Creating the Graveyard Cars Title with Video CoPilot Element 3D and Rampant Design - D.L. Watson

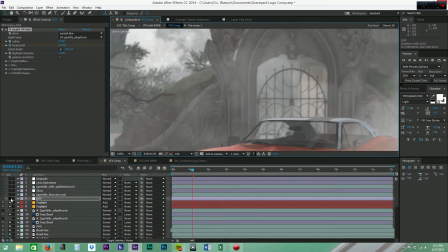12:15 You can see as I toggle on and off, it just adds a nice bit of depth of field,
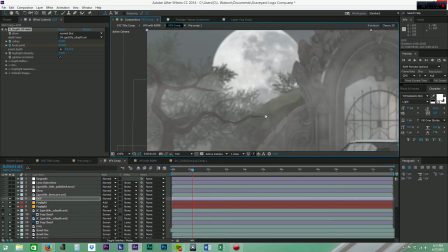12:22 and we get this nice realistic bokeh in the background. Very subtle. I didn't want it too much.
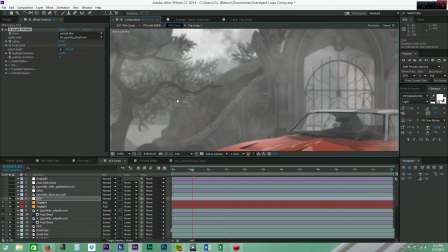12:27 I didn't want it to be too crazy. I mean, you can ramp this up if you want.
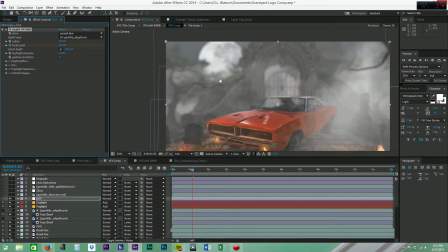12:31 If I made it 20 and let it think for a second, you can see I can really crush it and make it look like it was shot like on VistaVision or something.
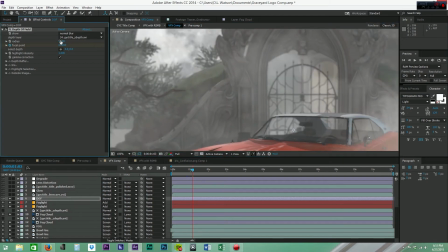12:40 So I'll bring that back down because I just wanted it to be a little subtle.
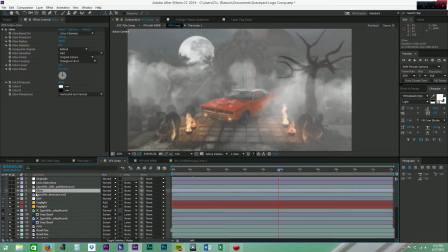12:43 And now that we've added the depth of field, I just want to add a little bit of glow just to diffuse the image a little bit.
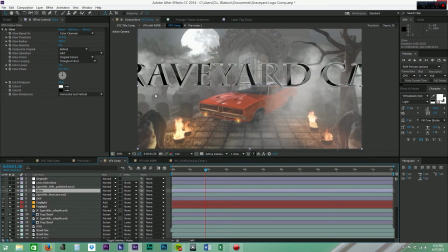12:52 All right, so the next thing I did was add in the title, and it kind of zooms in here, and that was another rendered pass and element.
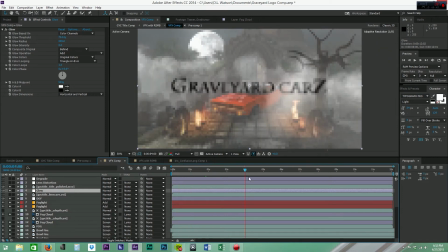13:00 So as we pan out, the title comes into play here, and made it black to make it contrast with the more lighter background, and that looks pretty sweet. So here comes into some of my subjective methods of making this look pretty awesome.
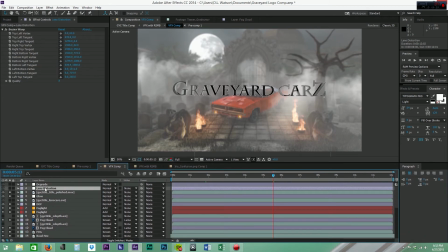13:15 Some people will agree with me, some people won't. I'm the kind of guy where I do my visual effects, I want to try to make it look as realistic as I possibly can. So I will add in lens distortion, and I just use the Bezier warp, and what it does is it just kind of hugs in the corners here like we're shooting with a spherical lens,
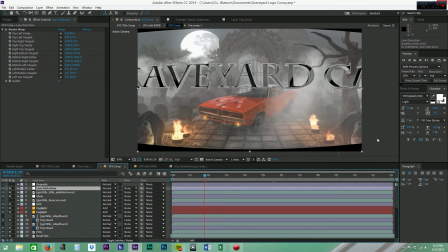13:33 and so as the camera pans in, it kind of warps the image and pushes it up just like a normal lens would do, and it just makes it look cool.
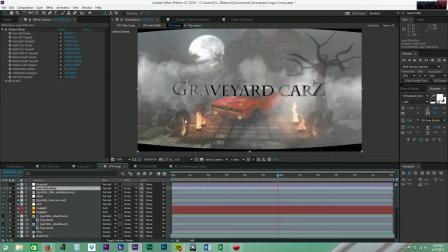13:42 So after we add the lens distortion, we're going to go ahead and add another controversial thing that most people probably wouldn't do,
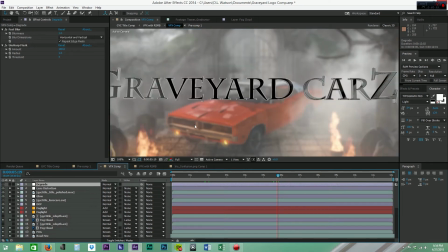13:48 but I do, and that's just to take away some of the sharpness of the image.
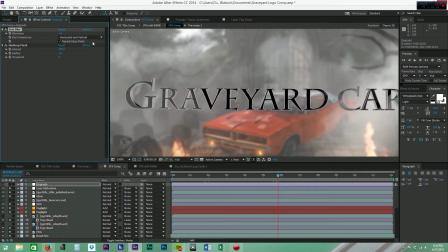13:53 So what I do is I add a fast blur at 1 pixel and an unsharp mask at 100%,
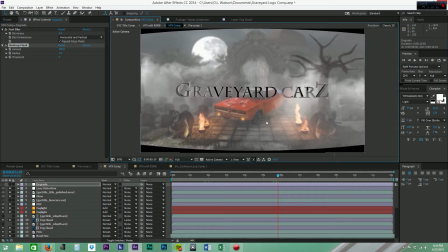13:59 and you might be thinking to yourself like, what the crap, man, that's not... You don't do that.
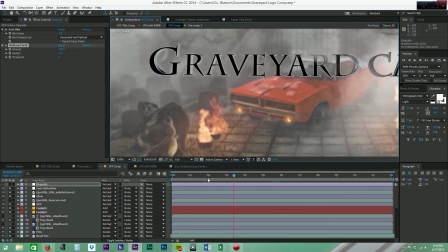14:04 Well, I do, and I think it helps enhance the quality of the effect and makes it look more filmic,
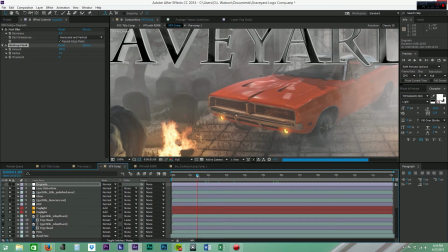14:11 and in the end, when it's all said and done, it matches with the footage a lot better. So if we zoom in here, I'll give you an example.
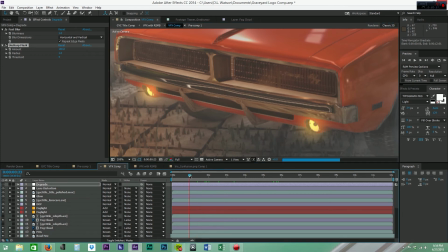14:19 So if we come in here to this beginning part here, I'm going to go ahead and just toggle this on,
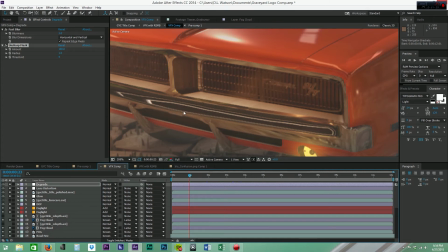14:26 and as you can see, it just takes away some of that edge, but it doesn't remove the sharpness from the image,
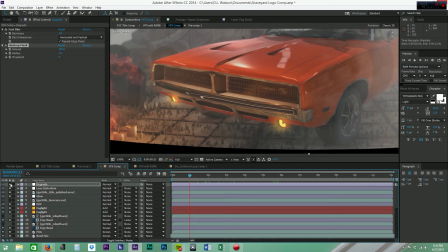14:32 the overall sharpness of the image. So you're blurring it and then sharpening it, and it just takes away that hard edge, and that's what all I'm trying to achieve there. It's a very subtle effect. It's not crazy, but it just works really well.
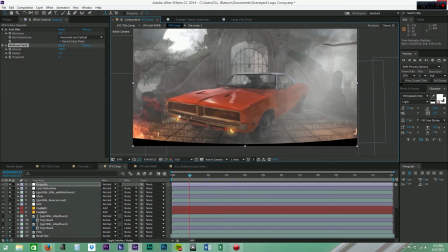14:45 And yeah, that's what I do.
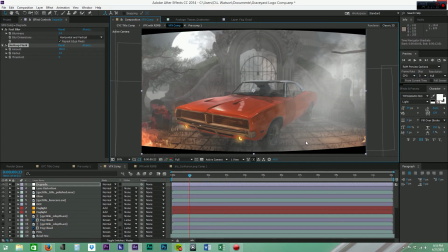14:50 So now that we have this, the next thing I need to do is apply Real Smart Motion Blur.
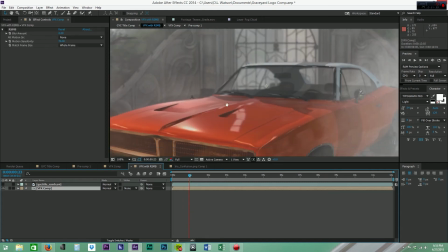14:54 So I bring it into a new composition, and then I add the effect from Revision Effects called Real Smart Motion Blur.
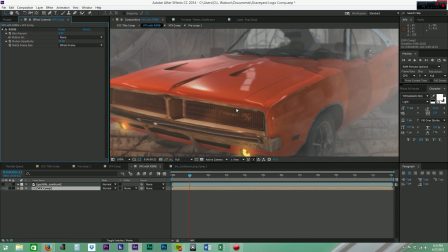15:00 And if we turn that on, as you can see, as it'll just add a little bit of blur to the image, especially right here in this area.
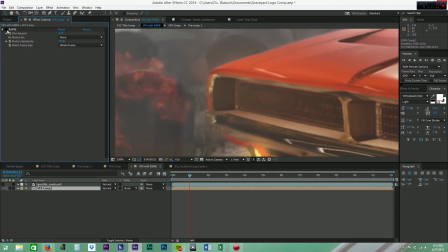15:09 If we toggle it on and off, it's adding blur because the camera is dollying back. And so if you were to actually shoot, with an actual camera and a 180-degree shutter, you would get this motion blur.
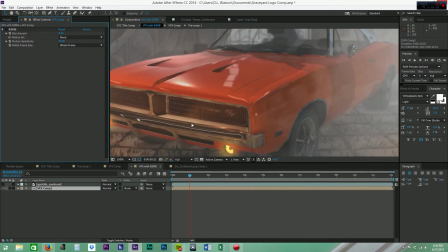15:22 And a lot of people forget to turn motion blur on when they're working in visual effects, and it just is a telltale sign that it's actually a CG effect.
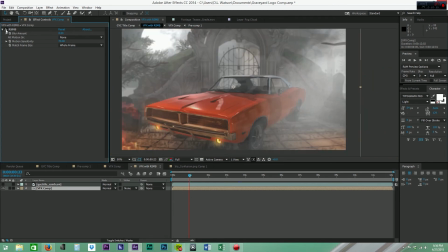15:30 And it doesn't look very good. You might be asking yourself, why didn't I just use the motion blur that came out of Element 3D? Well, the reason is because sometimes motion blur can cause problems in compositing. You might be trying to pull a Lumimat, or you might be trying to key something, or whatever it may be.
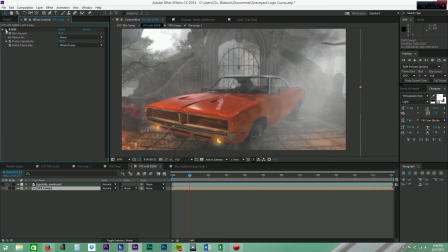15:45 You might run into an issue with it just because it's blurring the edges of something. By applying it in post, you have that nice sharp clean edge for all your comp work, and then you can apply all the motion blur, and again, it just unifies the entire scene together,
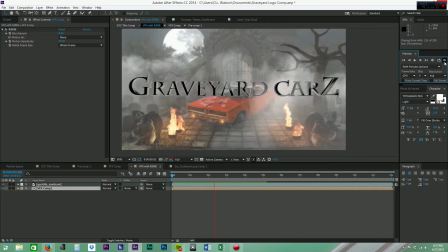15:59 so everything blurs with it and it looks really nice. Alright, so the final bit of subjective editing on this.
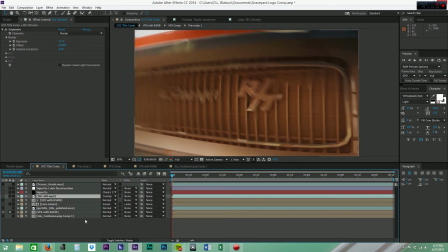16:06 So I pre-compose it one more time, and then I add some more effects to it.
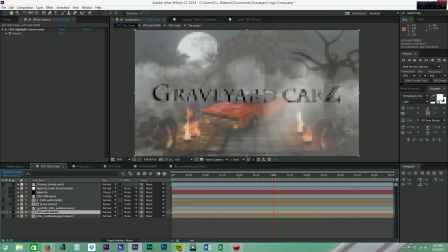16:10 So one of the things that I like to do is add lens dirt to my VFX. And again, like I said, it's about unifying the visual effects, make them look like they were shot right there on a set.
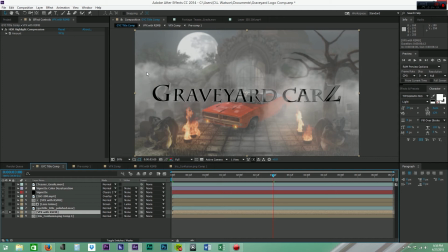16:21 And even though they may not look photorealistic, it's just about creating the illusion of realism.
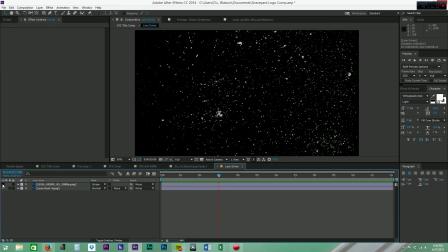16:25 So I went ahead and generated some lens grime. This is some custom lens grime that I developed a couple years ago.
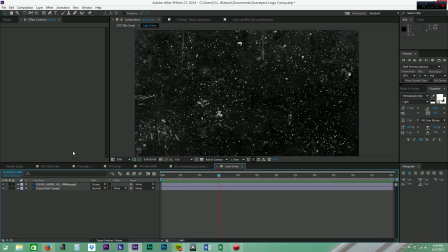16:32 I really like them, and it just adds a nice little bit of realism to the scene, because the camera guy, he's doing everything.
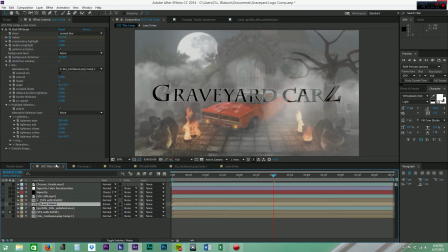16:38 He's setting up the lights, he's getting the camera on the tripod, and he's making sure exposure's set right and all that stuff. Sometimes he just forgets to wipe the lens off and get the dirt off of it. So by having that element in your visual effects, it adds a nice subtle bit of realism to it.
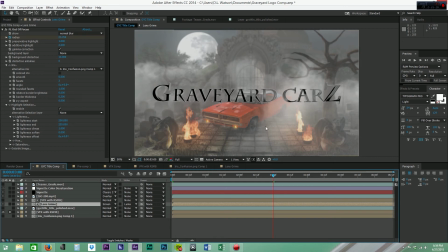16:53 And when I say subtle, it is pretty subtle, because when I turn this on, it is very subtle.
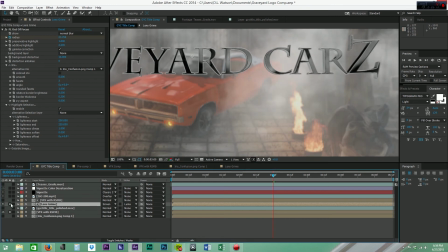16:59 And so let's go ahead and turn that on. And did you notice that it's on now?
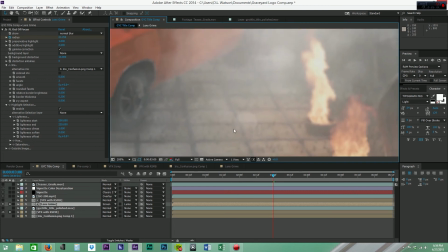17:03 If we jump down in here, you can see this bokeh, and that is actually the lens element out of focus,
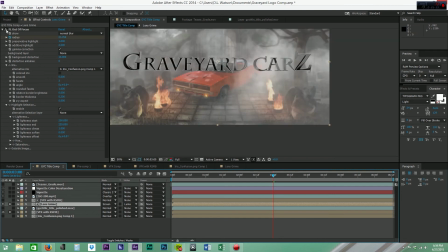17:08 because the lens element wouldn't be in focus in real life. So here it is with the bokeh turned off.
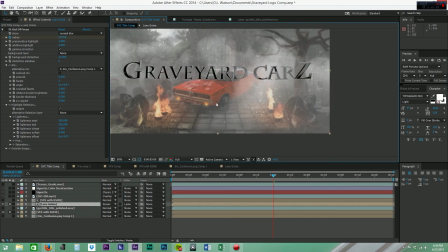17:15 It wouldn't actually be in focus because right now we're focused on this element in Z space,
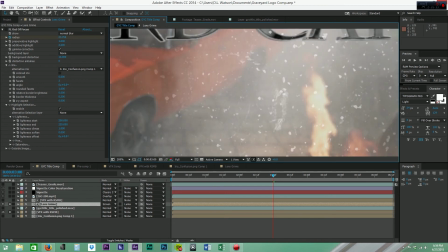17:20 so everything on the lens itself would be out of focus because we're not focused on the lens.
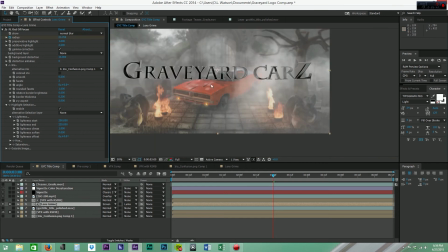17:24 So if we turn that on and just add a little blur to it, it just adds a little bit of nice unique texture to the highlight areas.
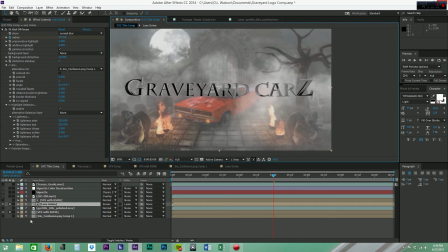17:32 And the way I do that is by duplicating this footage.
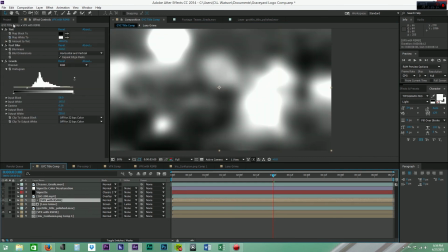17:36 And let's go ahead and just turn that on so you can see, and let's turn these off so you can see what I did.
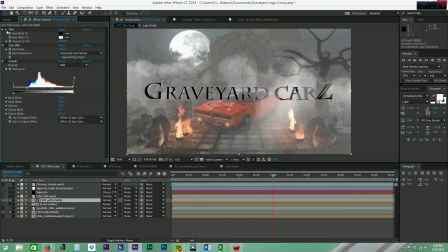17:42 So I duplicated the source footage, and I added a tint to it, a fast blur, and a levels adjustment.
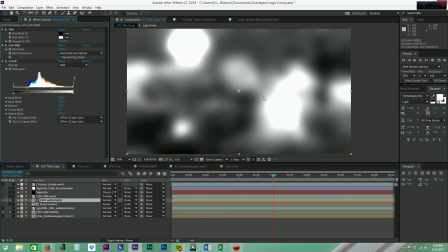17:49 So now you can see that I have these nice big highlights here, and then I basically use a Lumimat on the lens grime using the footage as the mat itself,
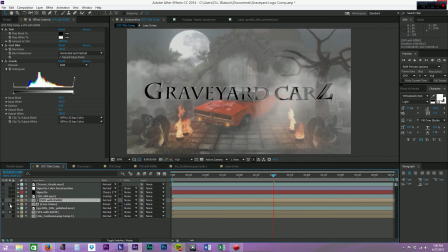17:58 and that way when we look at it by itself,
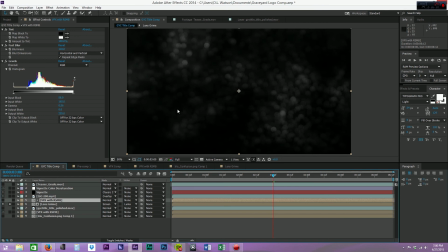18:01 you can see that it's only going to show the areas which are highlighted, and just add a little bit of texture to those particular areas.
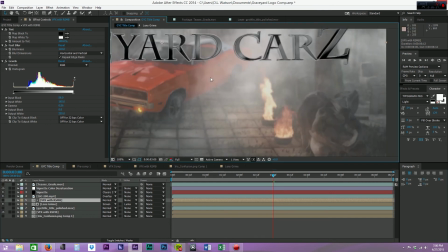18:10 And so then you get this nice little bit of texture in the highlights.
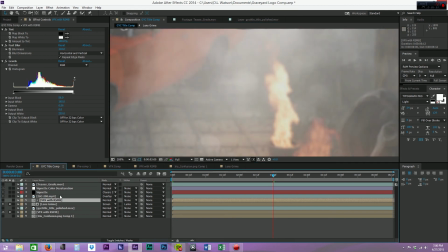18:15 So the next thing I did was add a little bit of film grain.
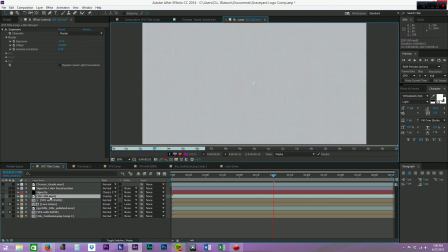18:20 Not just your typical film grain, we're talking about digital grain. And I actually generated this from a DSLR.
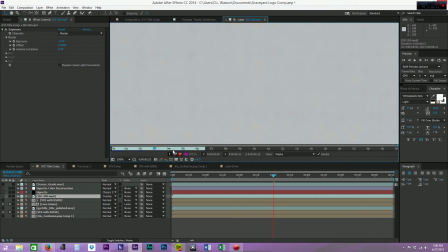18:28 And if we jump in here, it's really subtle. You may not be able to see it, so let's jump back into the composition and look at this by itself.
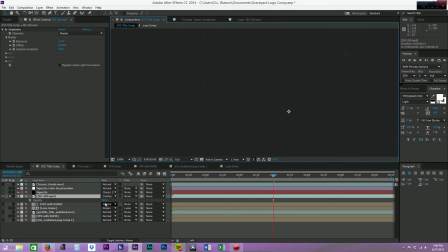18:38 And we'll turn up the opacity.
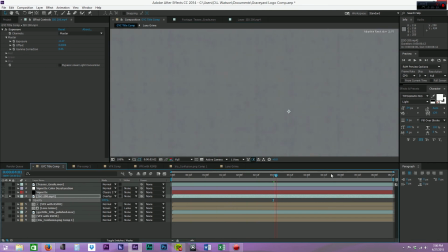18:41 And so if I scrub through here, you can see that we've got some film grain, some digital grain actually I should say.
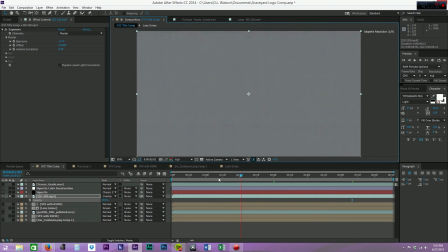18:48 And I created this from a DSLR, exporting out a raw image sequence of this grain, and imported it in.
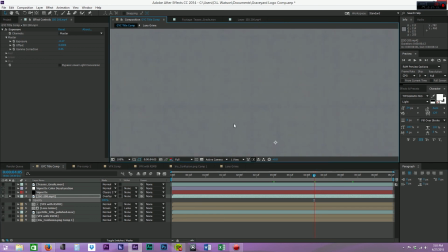18:57 Now you might be thinking, what the heck are you doing? Again, I'm just trying to add a little bit of realism to it to make it look like that we actually went out to a graveyard with our DSLR and filmed this graveyard with this car there. Just degrading the image quality just enough just to add a little bit of realism to it,
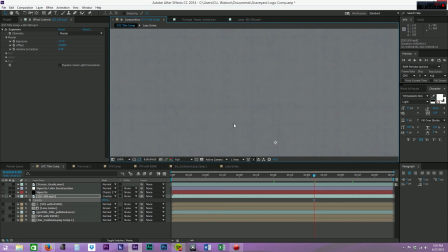19:14 because it doesn't need to be so sharp, it doesn't need to be so clean, because the footage that takes place before it isn't that sharp, isn't that clean. It is all DSLR footage. I'm trying to match my visual effects with the DSLR.
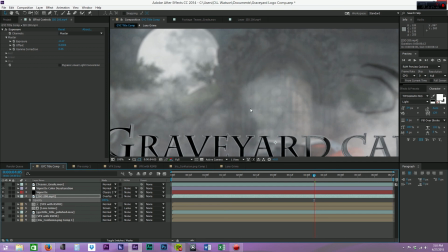19:25 So again, just adding that in there, and let's bring that back down to 32.
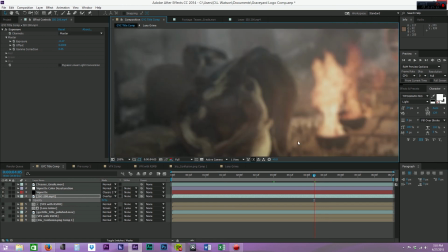19:31 And so as it plays through, again, it adds a little bit of subtle texture to it, which is why I like films like The Hobbit and stuff like that I have a problem with,
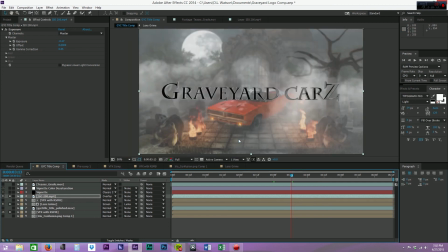19:39 because it's textureless. And the next thing I did was add a vignette to it.
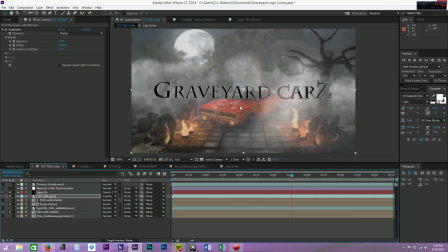19:44 And some people like vignettes, some people don't, but lenses tend to cause vignettes, especially if you're working with lower end budget lenses like we do here at the Division. One thing that people make the mistake of when they actually create vignettes is they just create a
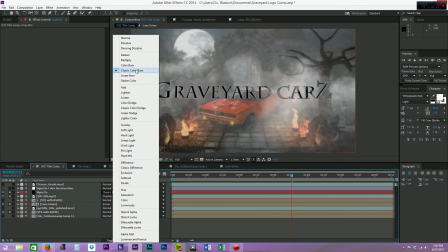19:58 solid black layer with a mask and they add a classic color burn to it and they call it done.
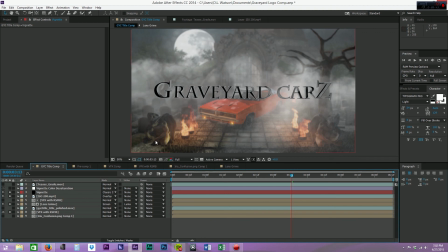20:03 Well, real lenses, when they add a vignette, actually desaturate the edges, and as you can see here, it's increasing the saturation. So what I did is I created an adjustment layer, copied the mask from the vignette from the black solid layer, applied it to the adjustment layer, and added tint to it.
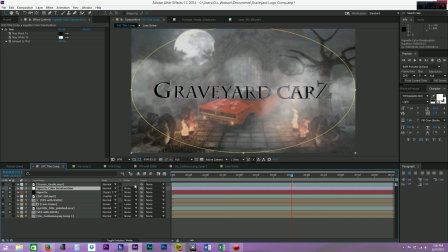20:20 So that way when we turn it on, it just takes away some of that hard saturation that we see in the corners.
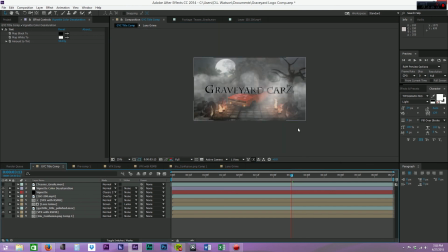20:27 All right, so that's pretty much done.